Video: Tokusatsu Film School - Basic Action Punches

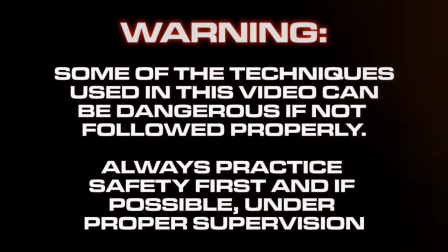If you're a novice to all this, it's best to do this under some sort of supervision. Not only is this for your safety, but also so that someone can observe your movements and help you confirm if you're doing it or not. Especially if it's someone far more experienced than you. You'll also want to have a mirror to see your body movements and fix any places that need adjusting.
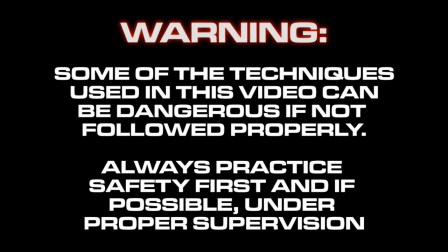And finally, make sure that you're warmed up and properly stretched by the time you start practicing your basics. You don't want to go pulling any hamstrings or, you know, just hurting yourself, which we are not responsible for that, by the way. Before we start this punching tutorial, we highly recommend that you watch our kicking tutorial first.
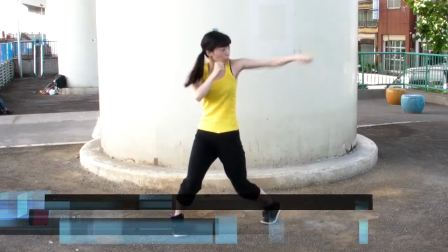First, we'll start with the basic jab.
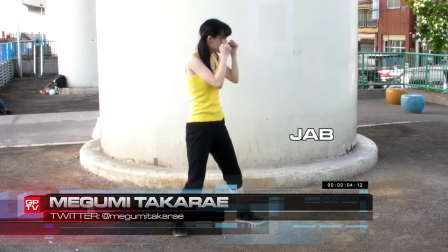Depending on your fighting stance, this punch will be done by the lead hand, and much like with our kicks, the first and most important thing is to use your hips.
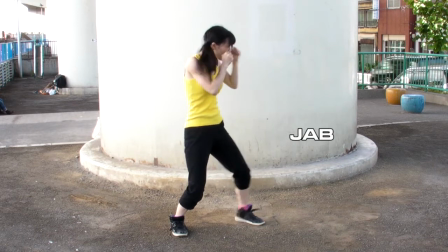Doing this will enable the fighter to gain more distance with the punch, as well as show the entire body's movement in the shot.
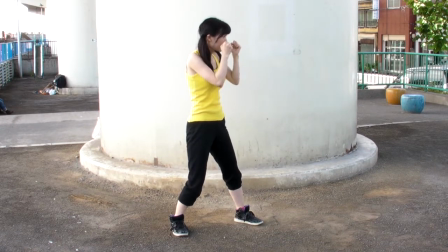You want to be sure that the punch is the last thing that is thrown, so be sure to practice the entire movement slowly until you get it right. Then start speeding up. And when I say speed up, I don't mean clenching your fists. You want your fists to be relaxed and slightly opened during your jab, as to not hurt the other actor.
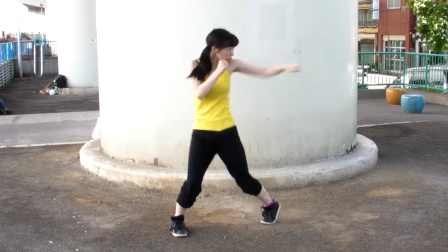Control is important in action, and you're only going to hurt yourself or the other actors around you if you're simply trying to show off.
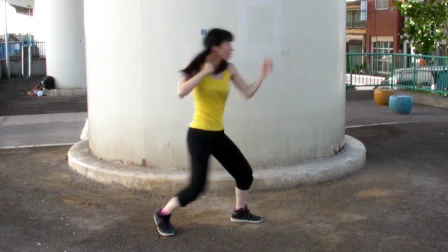Once Once you're used to the basic movement of the jab, the next punch is its follow-up, the straight, or cross, whichever you may call it.
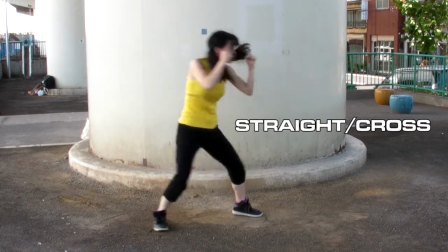Opposite the lead hand, the straight punch follows the same basic movements but only rotating in the opposite direction.
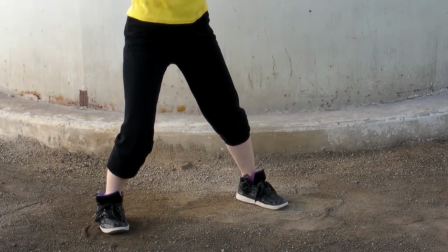Be sure to pay attention to the pivoting of your footwork in order for your hips to allow you that extra, exaggerated motion to display your movements for the camera.
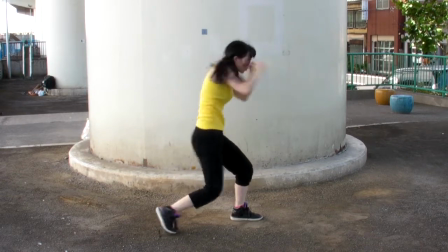Whether it be a jab or a straight, you want to make sure that you return to your original fighting stance afterwards.
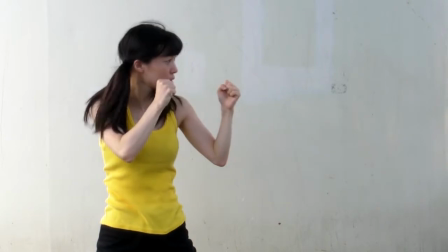A successive jab and straight is a basic one-two combination in boxing.
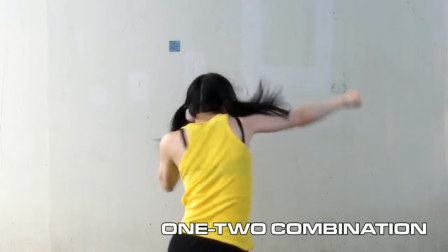It's one of the usual ways to start off action choreography, but it's not limited to just this.
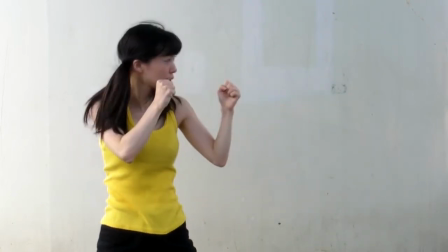Nonetheless, the basic understanding of this combination and its required movements will all play an important part in action choreography down the line.
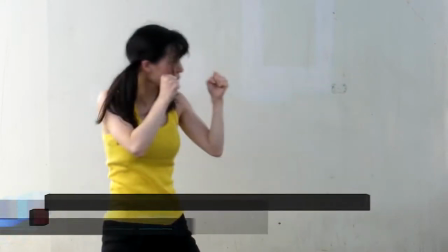Here's an example of how we would apply it in a fight scene with another stuntman, Hiroyuki Taniguchi.
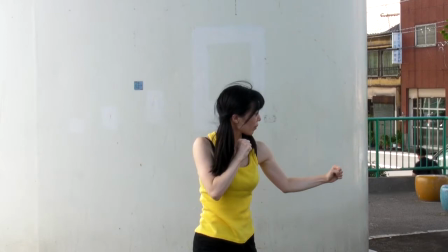Now this footage alone may not be much by itself, but if we add some sound effects and some music,
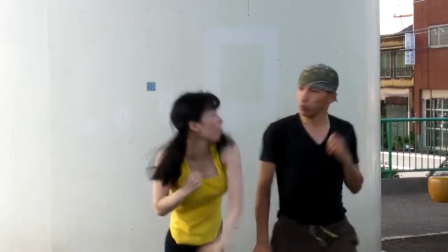it feels way more electrifying and pretty much triggers the audience with a sudden dose of adrenaline thanks to both the visual and audible impact.
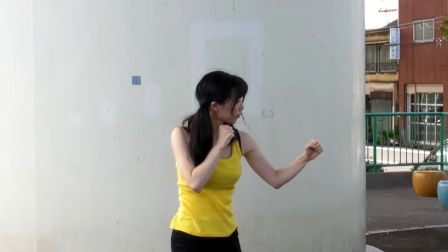Another basic thing you have to think about is the camera angle and how the actor and or stuntman will be placed correctly to have the punch or kick look like it connected.
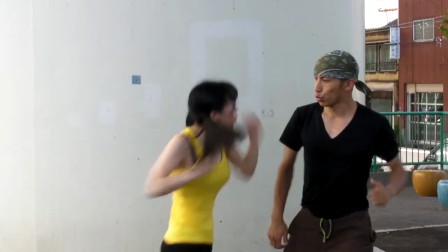In this shot, Megumi's straight punch isn't connecting, as you can see the huge safety gap between her fist and Taniguchi's face.
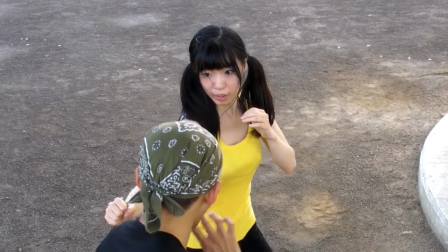To solve this, we change the angle so that the punch will look like it connects.
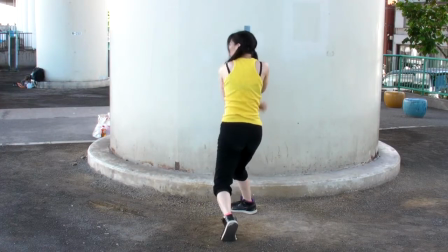Another way we can solve this is by changing the punch altogether, which brings us to the hook.
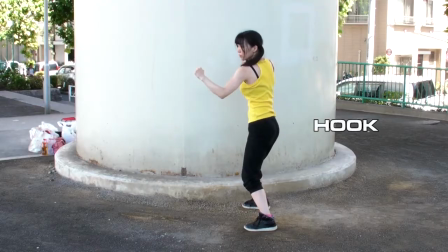Much like the roundhouse kick in the last video,
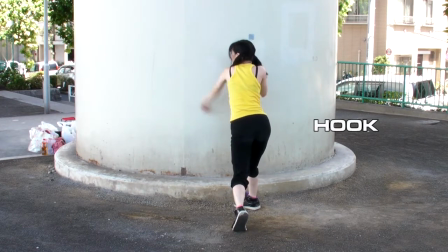this punch will be traversing across the actor's horizontal arc and is used mostly for shots behind the actor or stuntman's back.
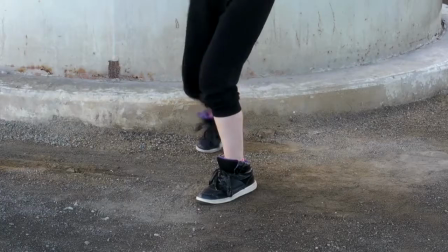As always you want to start by moving the hips first and then let the rest of the body follow afterwards.
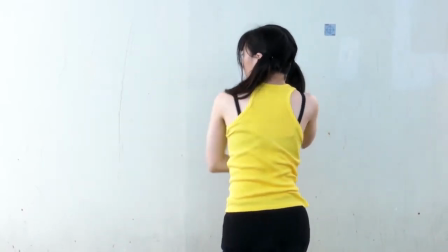Try to hold the punch as much as possible and once your hips have reached a certain radius throw the punch as horizontally as you can much like you would a lariat.
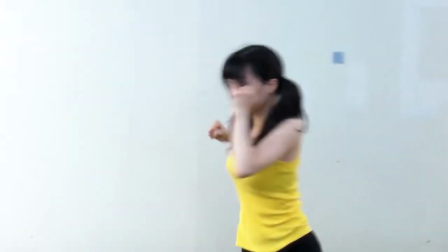So that you don't mix up your hook with your straight punch you want to swing the punch
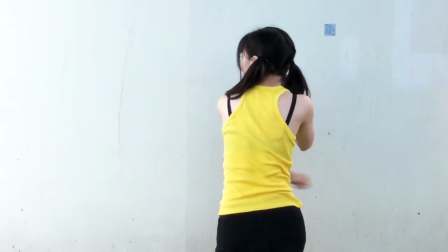across to your arms opposite rib cage or armpit much as if you were throwing a baseball.
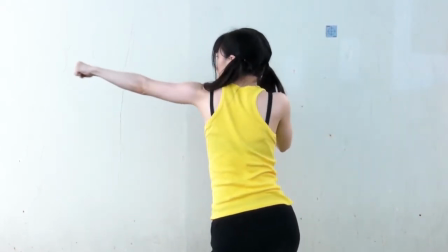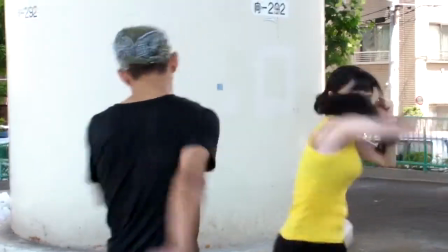Although we may have covered three of some of the basic punches they won't mean anything unless you have the right amount of acting on the receiving end.
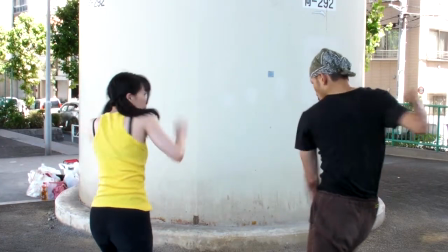No matter what the outcome is the opponent will be hit and have to show that pain or even no pain at all.
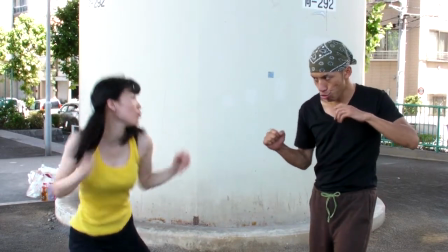Just how much pain is shown is completely up to you and the kind of character the opponent will be portraying.
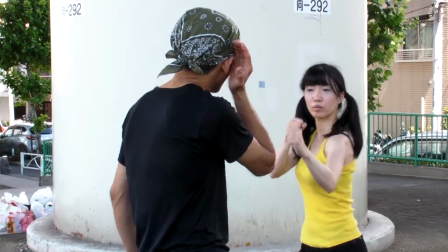Here are a few examples.